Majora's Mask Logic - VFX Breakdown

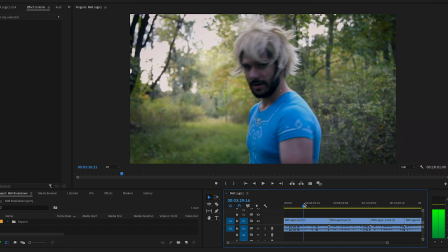So it kind of all blends in well to one single effect.
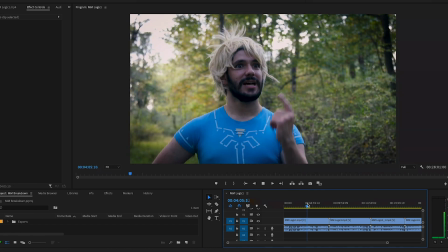So let's move on.
Ooh.
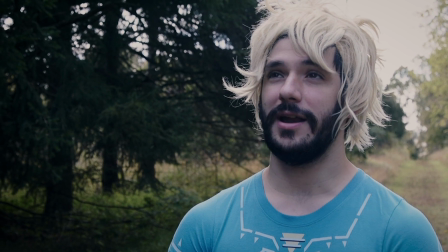A man in a balloon. And I have the urge to do this.
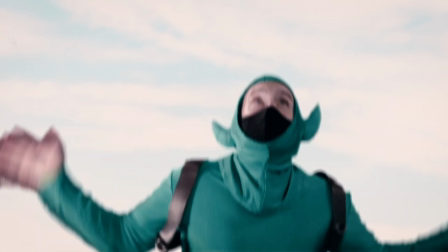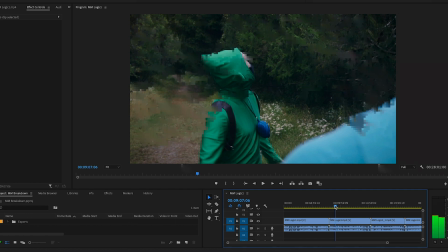Okay, so we're going to go over the Tingle effect here. The Tingle effect is another one of those effects that has sort of a series of shots that contribute to the full effect here.
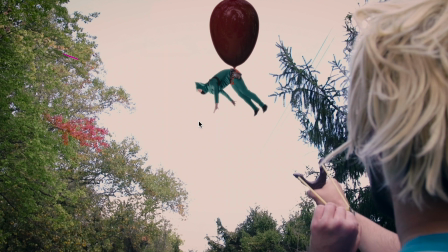The first shot, obviously, we see Tingle here flying up in the air. This was done with Dane being our Tingle actor.
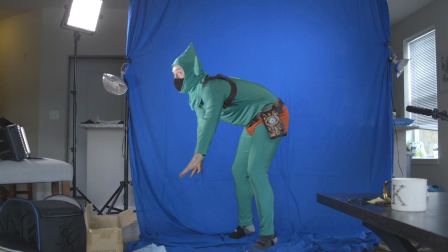He was standing on a blue screen. full blue screen, obviously because he's wearing green, kind of hunching over, doing some weird little dancing effects here. The
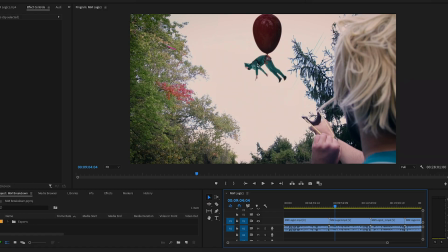And we took that shot, keyed it out, put it up in the sky here, also motion tracked as well.
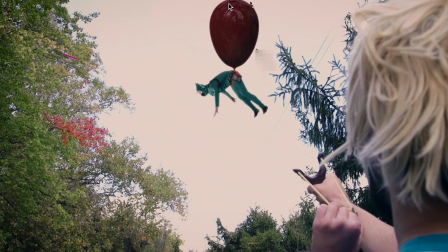Can't forget about motion tracking. And then added this balloon effect in post.
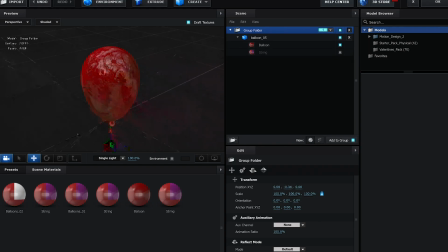This was put in with Video Copilot's Element 3D with a model of a balloon and textured in a way
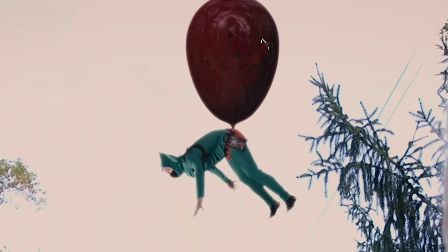where you can see sort of the trees in the background here if you look at the details and the reflection here, and just animated to go up and down, back and forth in a way where it gives the illusion that he's flying in the air.
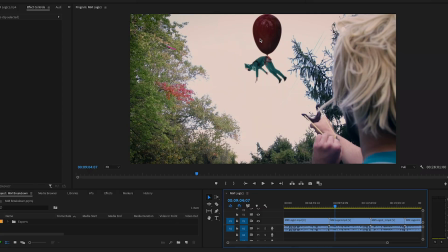You know, it looks a little silly, it looks a little comical, but that's the type of piece it is. It's a funny, comical, silly piece, and it's Tingle.
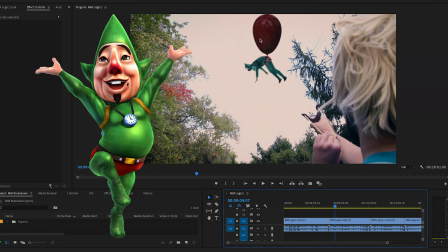Like, Tingle's a silly guy. He deserves kind of a silly effect here. And of course we have the part where it's popped.
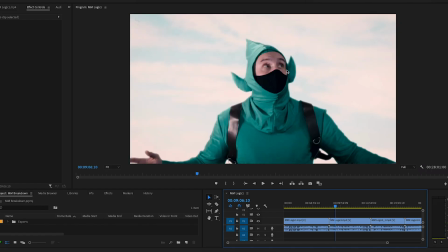This pop was done with the simple shatter effect in After Effects. And we cut to the shot where he's on, you know, close up on the blue screen. We have him looking around and then he falls.
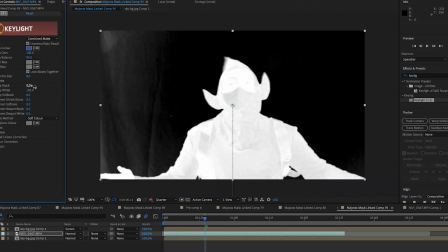This was done with just doing a close up on the blue screen and replacing it with a kind of a Shutterstock kind of stock photo of a sky layer here
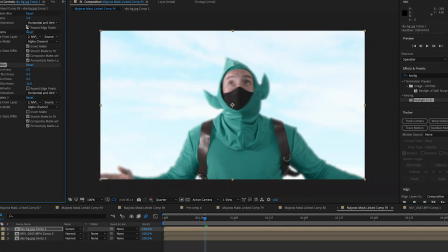and blowing it out sort of to match how the sky looked in the previous shot.
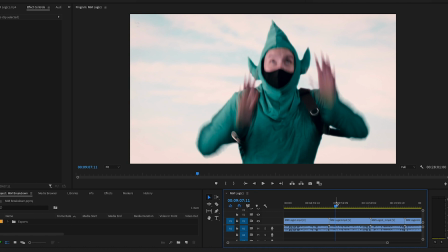And done with our typical strategy of keyframing and then adding light edges around the subject. And if you want to learn more about green screening and the steps to do that, we have videos on that that we posted a long time ago on the channel.
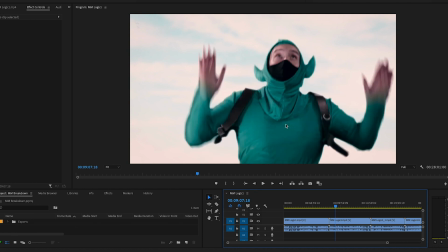So go ahead and check those out if you wish. All right, so let's tingle, kalum, pa over to the next effect here.
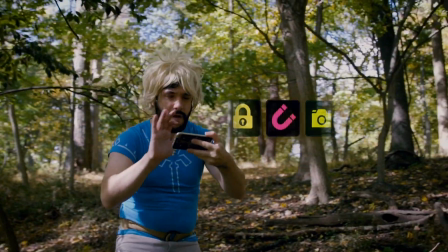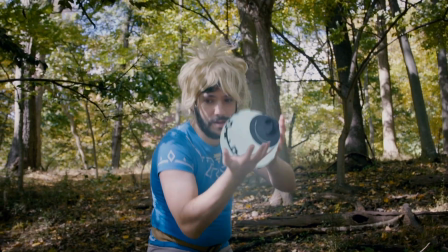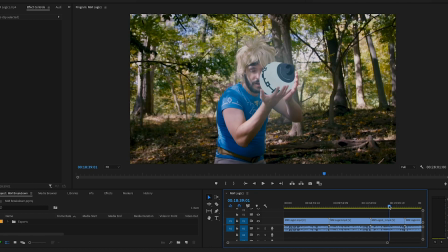Okay, so this effect here, where we have sort of this Breath of the Wild meets Majora's Mask crossover. Man, I would love to play a game like that. That would be pretty awesome, honestly.
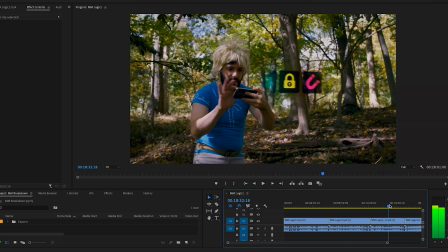But we have the shot here where Link is pulling out the Sheikah Slate and he's going to pick the app that he wants to use.
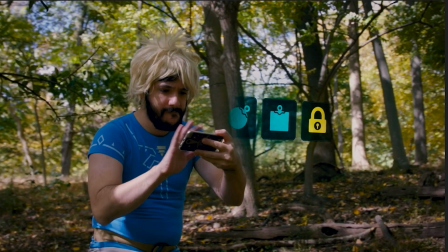And instead of showing the graphics on the slate itself by getting like a close-up of it, we thought it'd be kind of cooler if we saw sort of a holographic display of the apps that he's showing here, what's on the screen. And basically, all we had to do was get reference images for all of the different apps that we have here,
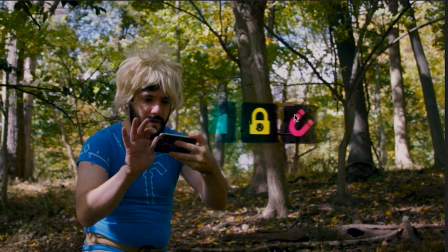the bombs, the magnet, the camera, and put them all in a row here and animate them accordingly,
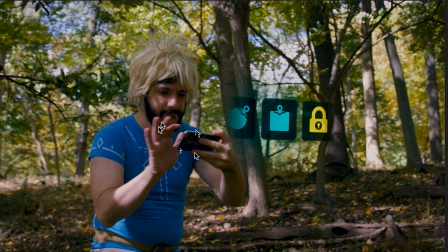kind of timing up with the swipes that he does on the phone here, and making that all in a pre-comped layer and adding a mask to the side of the layer, where on the sides of the layer here,
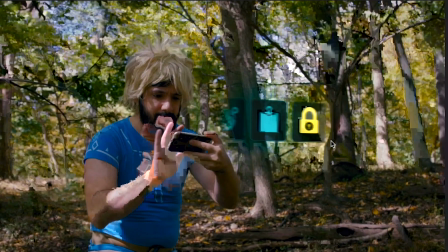it's feathered in a way where it slides off, it gradually kind of fades away.
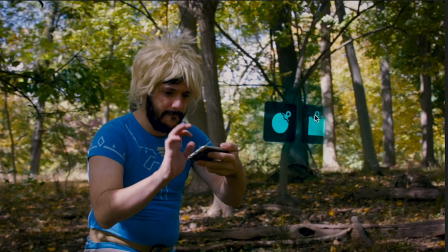And when you're doing effects like this, it's really important to do sort of that feathered layer there, because that's more of how the hologram effect,
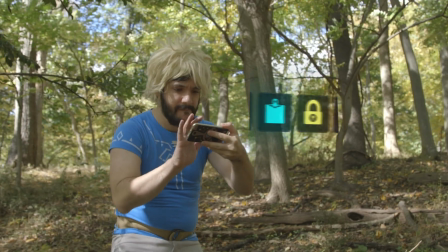it really wouldn't be realistic or really look good if it just had a sharp edge there. Feathering is always good when you're using masks like this.
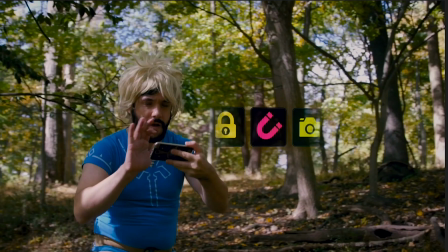And obviously it's motion tracked into the scene here. So this effect would fall under motion graphics in a way.
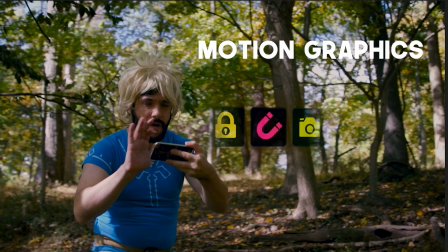I always like to use motion graphics and, you know, real life footage and using 3D tracking in a lot of the shots that I do. I do a lot of that kind of stuff for work, and I kind of brought that kind of skill into the CK videos.
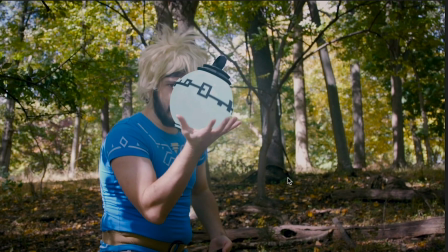And then in the second part of the clip, we have the bomb popping out, and this bomb was another effect that was done with Element 3D. I actually made a bomb model in Cinema 4D, kind of based on how it looked in the game, and I took that model and I transferred it over to Element 3D, and I know they sound pretty similar.